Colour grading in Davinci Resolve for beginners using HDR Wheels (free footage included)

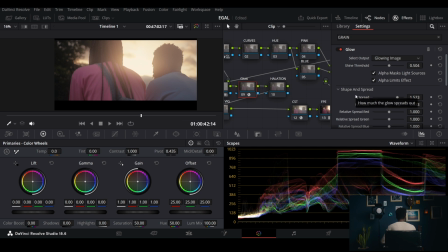630s
you are free to copy the exact settings whatever works for you okay perfect so that is that and then uh you can see the effect it has here We're just giving this, you know, cool feel and cool look to it Yeah,
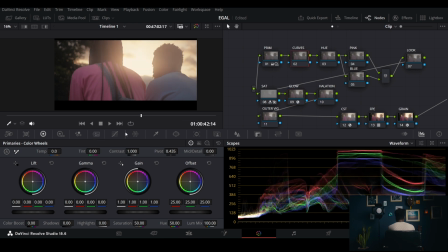650s
and then we'll go to my curves Just to add more contrast again Just kind of give this S-curvy thing Like this Just slightly This is fine The bit of blues here. Oh, too much. Oh, I didn't set my anchor points okay this is cool let me tweak this a bit i don't think i'm totally happy with okay i don't know why my computer just decided to be ridiculously slower today
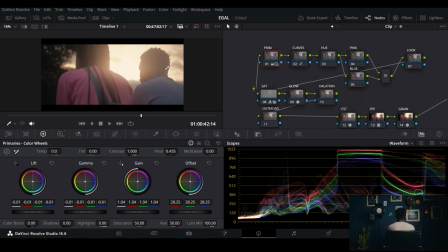698s
i mean it's always slow but it's just slower today so i've gotten primaries we've written our curves and now i want to kind of build a beautiful look and i'm going to start with my primaries offset i'll push it to the warm side not to pink oh
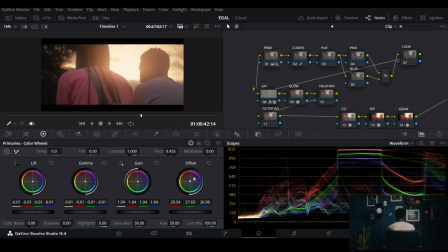716s
this is too much too much too much undo maybe
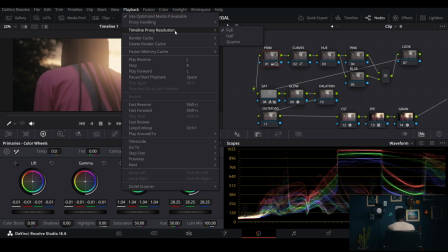724s
i would take my playback resolution to half i guess that would work better
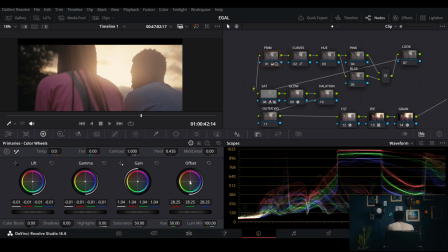731s
so push my offset yeah okay right here i guess kind of works oh no let me do let me do it with my game yeah yeah this is it's perfect i love this and then here with my look i'm going to bring part of it down to the green yeah something like this it's just really really really tiny effect and then I'll bring my saturation kind of
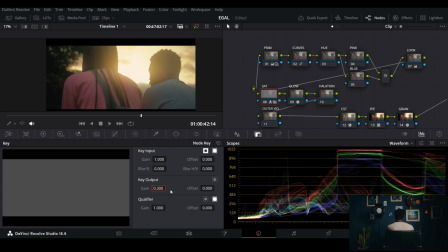770s
back up 0.3 maybe more 0.3 or I could just you know color boost a little bit so now this is where we are turn
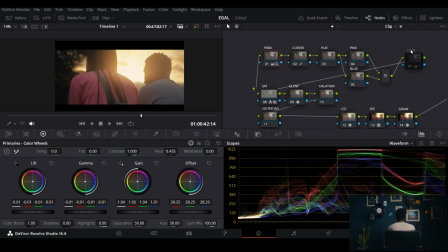788s
this off turn this off you can see to basically i gave uh more warmth to the highlights and to the whites to make it have this sunsetty orangey feel and then i kind of brought it back
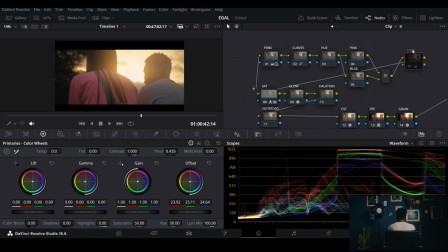805s
down or balanced it out with my look, you can see here before, after, so it kind of takes that edge off. Let's look at our vitroscope, looking nice. Okay, and then the next thing I will add is my halation. Halation, just search for halation, it's an effect.
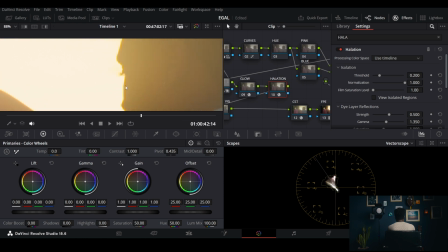826s
Now look, the thing with halation is that it's subtle but it adds a very very strong powerful, I would say nostalgic film-like effect I don't know if you can see look at the edges here let me turn it off on
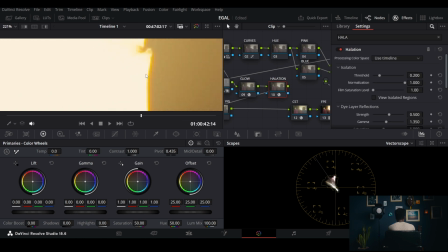842s
quite beautiful but this is a bit too much so I'm just going to lower the global blend in global adjustment where is it global blend yeah beautiful let's take it down a bit right here
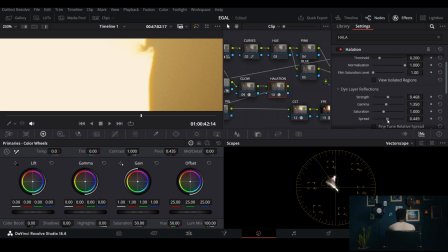861s
Maybe take it down a bit, just to spread. Now this is all personal taste. Take it down a bit, before, after.
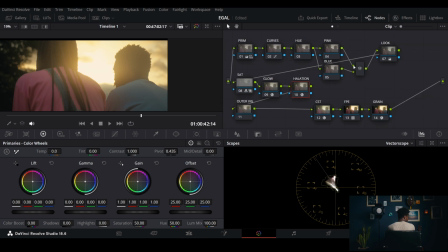875s
It just adds that pizzazz basically. Okay let's save.
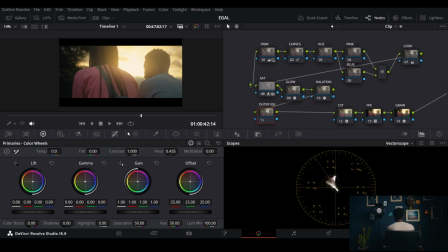882s
So now what else? Our outer vignettes. This is just for lighting purpose. Yes, like this. I like this. Invert it, then make it darker so you have the focus on the subject.
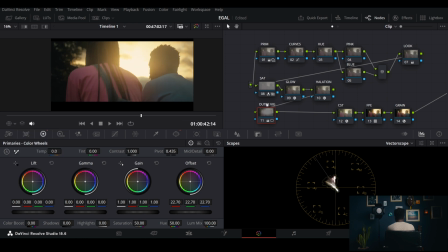900s
Let me turn this off. Before, after. Let me feather it out a bit okay before
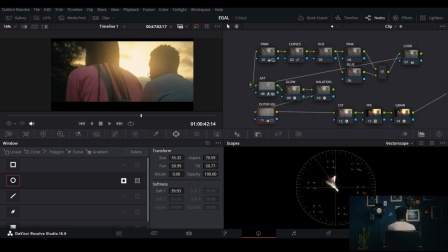913s
after just kind of you know this vignette-y feeling and makes the focus on the subject so I've done this this this this this this this this this so the rest is the rest of this is hue pink and blues that we need to
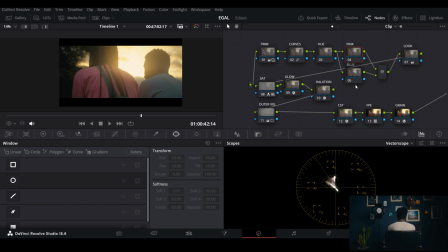929s
do so why I made it like that is because look at the clothing it doesn't really pop to me so I'm going to make it pop you can do that in several ways here hue versus hue and hue versus saturation or you can qualify now I'm trying to remember what exactly I did
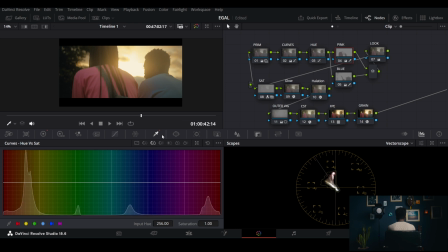947s
in the previous one so let's go back I think I used yeah qualifier okay my pink I'm gonna set up my
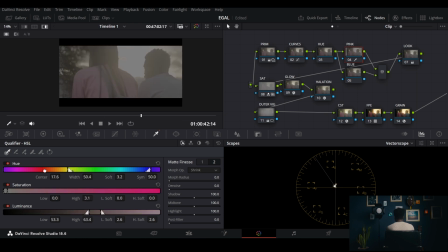954s
pinks shift to age the view the selection I think this one was really really tricky to get the pinks without affecting the blues. Something like this. Yeah I think this is kind of it.
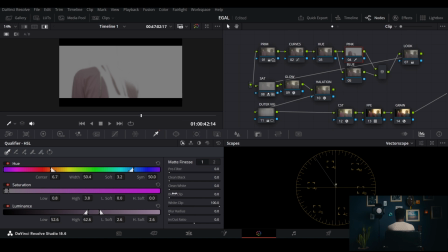971s
Again the noise a bit, feather, oh sorry blur a bit and now I've selected it. This is kind of cool. Oh my computer.
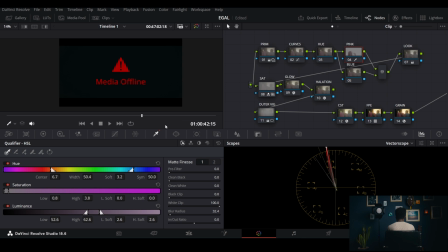988s
Shift to age. I don't know why this is happening to be honest I really don't know why okay
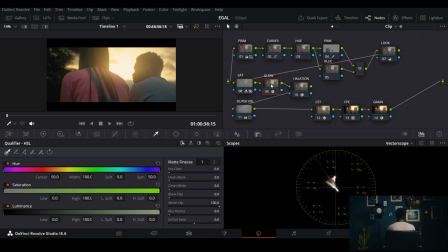997s
I am back so I don't know why that happened kind of like I think my hard drive failed or so I don't know well we are back and yeah so we're on our pinks this is what we wanted so I just want to know give it maybe bring it up a bit add more saturation to it maybe
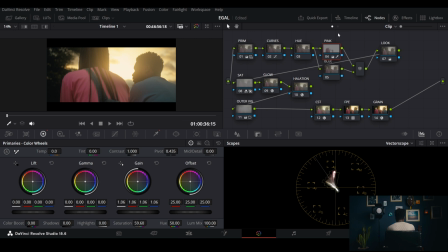1018s
just push it up a bit you know it's the difference before and after. Now I want to do the same for my blues. Select it.
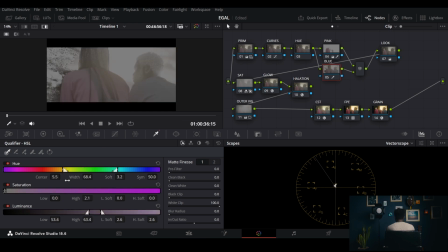1031s
Yeah, I think this one is really tricky.
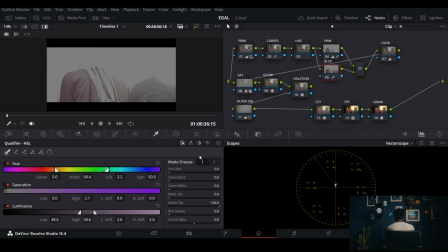1046s
Yeah I guess that's the best we can have or maybe I use my 3D. Let's see. Okay, so I used a 3D qualifier mode and I guess I'm fine with this.
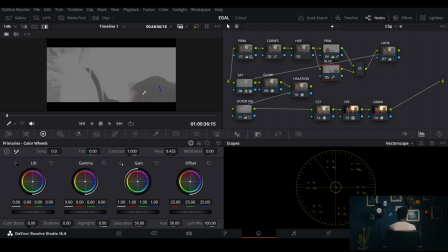1059s
Just blow it out a bit. The noise. So same thing here. Add more saturation, plus it up a bit, yeah, you see, beautiful,
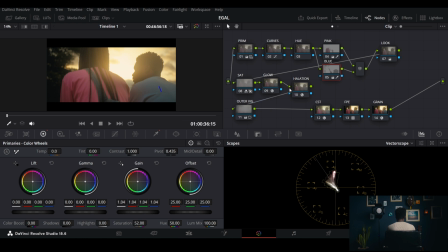1074s
save, so now we've, I'd say I can, you can stop here if you want to, I guess I'm going to stop here, there's really not much, this is the first grade and this is the second version, so just a little bit of differences here, maybe take your highlights down a bit down
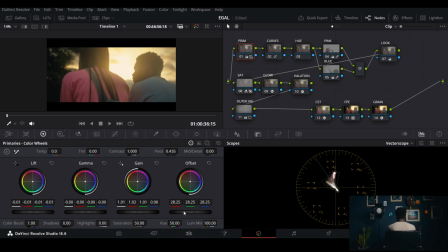1093s
the smoke no okay here oops too much so kind of like this not that much difference okay so guys that is how i color graded this clip it's very very simple actually not that much
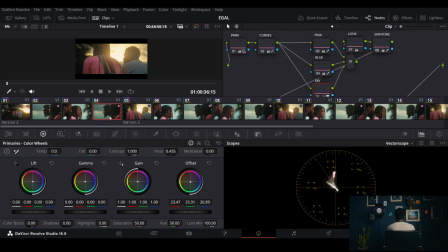1109s
and then uh let's see should i do this one not
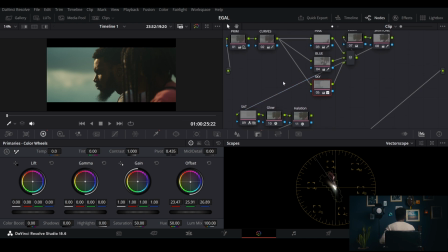1116s
really that much i I guess I'm just going to explain what I did. So same thing here, first things first. CSCFP, green outer vignette, same thing. Glow, elation, saturation. Primaries, curves, same thing. Pink, blues, look, and skin tone.